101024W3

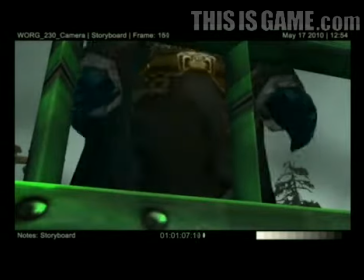Some mock-ups using, you know, the slash-sit emotes.
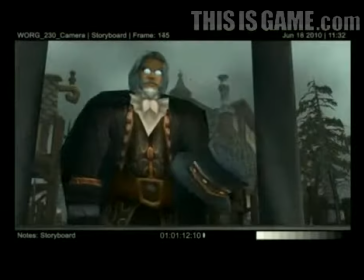We'll shoot some live-action reference, and the animators will start taking passes with these characters and iterate and iterate and try to capture exactly the lively spirit.
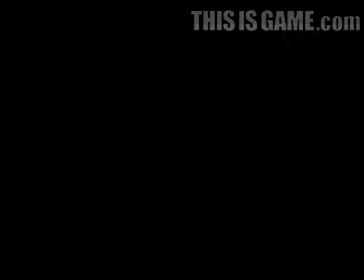And you can see how much of a difference it makes here in the final version of the shot when we started with, you know, slash-sit.
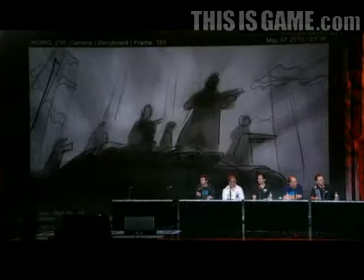You know, so other places, we want to infuse some nice attitude in these characters,
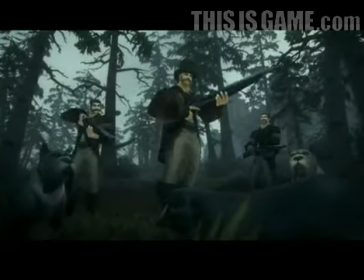and these are our cohorts over in DVD video production who showed us some attitude with these guns made of rolled up paper tubes.
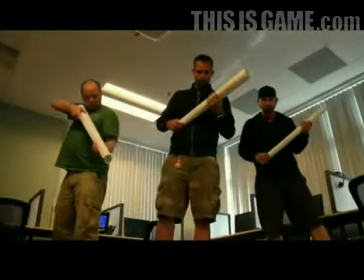And they really brought it for this. And it allows the animators a great springboard to get to that attitude very quickly.
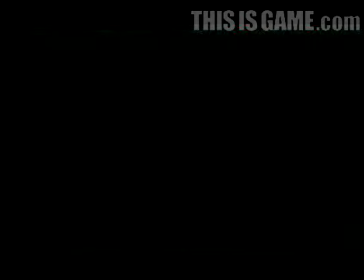But then there's actually some times where the animators and this live action just gets a little out of hand.
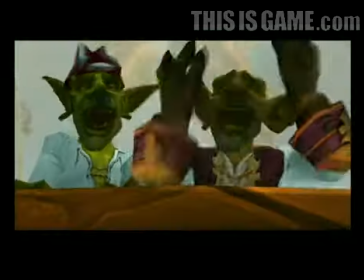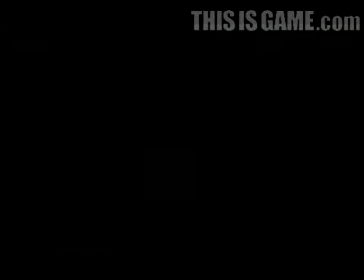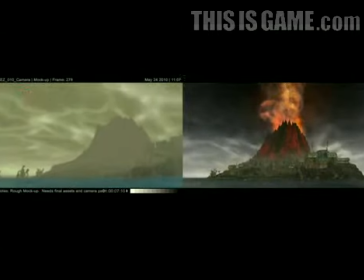And then in final frames when they go out, we're spending a lot of time and a lot of effort dialing in, you know, additional atmosphere,
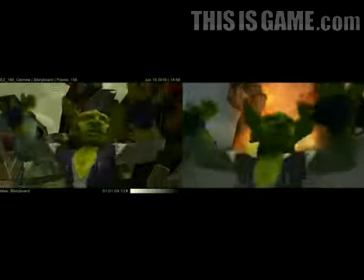additional lighting, and dialing up the effects, and really taking the game we know and love and adding those elements that make it cinematic,
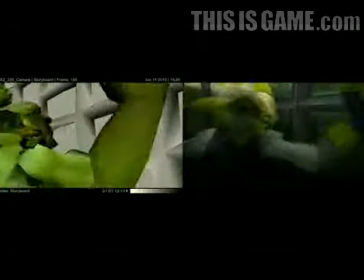that people come and expect from a movie, you know, the bold silhouettes, the vignetting,
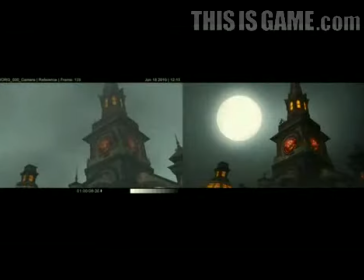the lighting, but at no point do we ever want to supersede what WoW has already created, because that's where we want to be and that's where we want to live.
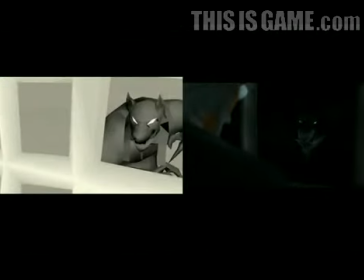So just adding a little bit more lights here, a little shadow here, a reflection of the worgen's eyes and his glasses really dials that up.
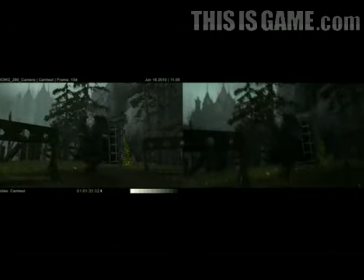For instance the rain, you know, it was a clear day so we had to add in the rain afterwards But so I'm gonna
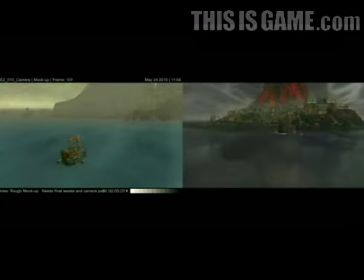wrap up with that and we're gonna have a Q&A here in just a few minutes But I'll pass it back to